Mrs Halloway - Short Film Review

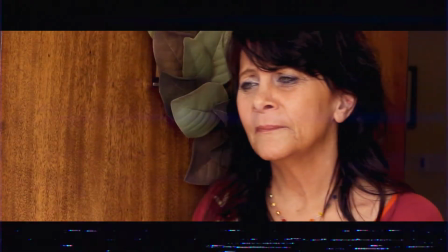3:51 The color correction of this one is very interesting, leading into that somewhat warm and slightly magenta shifted tone,
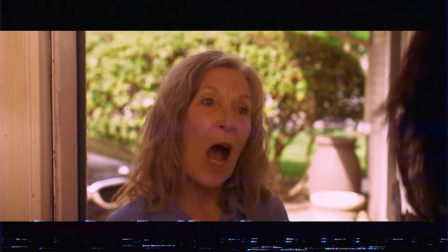4:00 Which normally would not be a choice you would go with during the coloring process,
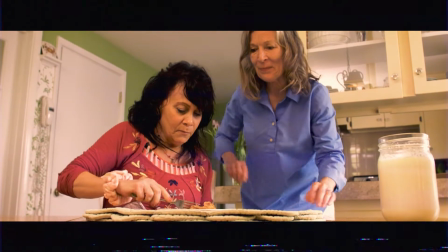4:04 but here it somewhat adds to that feeling of being in an older person's home,
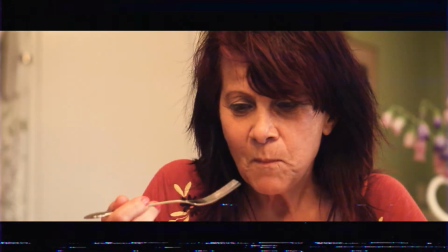4:10 and everything sort of feeling slightly out of touch with the present day.
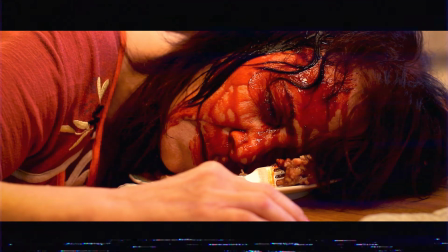4:14 The film shifts into twistedly brutal territory rather quickly,
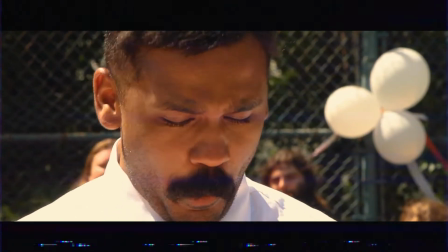4:20 but maintains a dark comedy tone throughout. I love the over-the-top, Pleasantville style that the film takes on,
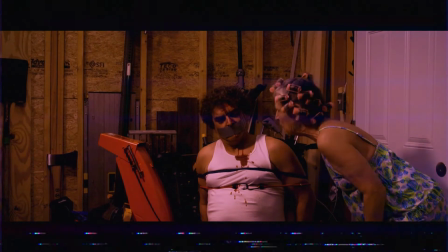4:28 blending it with the brutal violence of something like American Psycho. The performances throughout the film sell that vibe beautifully,
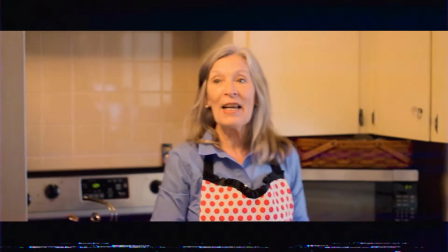4:37 each actor adding an overly cheery emphasis on every line delivered, and even over-exaggerating many of their physical movements.
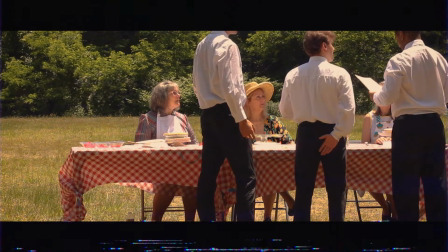4:45 The camera work throughout the film maintains a healthy blend of well-framed locked-off angles and floating camera work,
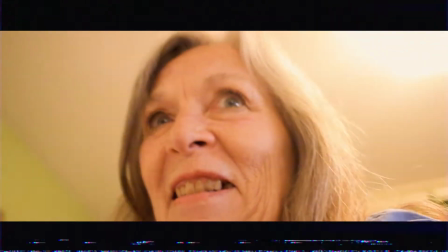4:53 likely captured with a gimbal. This blend sort of places you into the unhinged mindset of the title character, where for the most part she is prim,
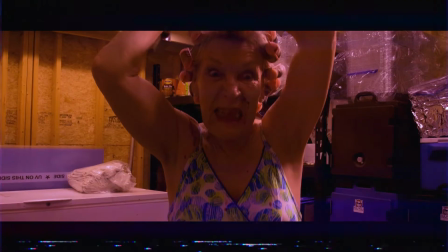5:02 proper, and composed, but leans toward an off-kilter, homicidal tendency at times. Without going too much into detail that would otherwise spoil what you can expect from this experience, I will say that this is a fun and entertaining little narrative that will make most horror fans at least crack a smile,
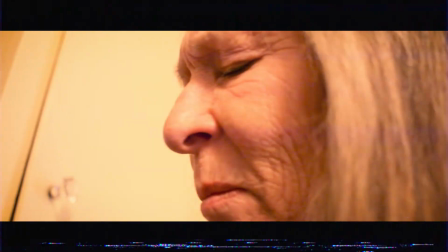5:23 while other less inclined audiences might feel their stomachs churn. This isn't an overly gory experience by any means, but is a highly suggestive one, and leans toward the notions that some horrific things are taking place, which I personally feel was the right choice for this particular type of story.
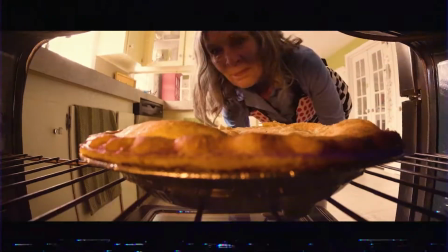5:43 I'm giving Mrs. Halloway an A-. This is a film that I highly recommend checking out if you have the chance, along with the rest of Morley's catalog of films that I have linked down below. Connor Morley looks to be an incredibly talented filmmaker who is aiming to tell some slightly different kinds of stories than we are used to seeing in the short film circuit. And I personally look forward to seeing what else he has up his sleeves.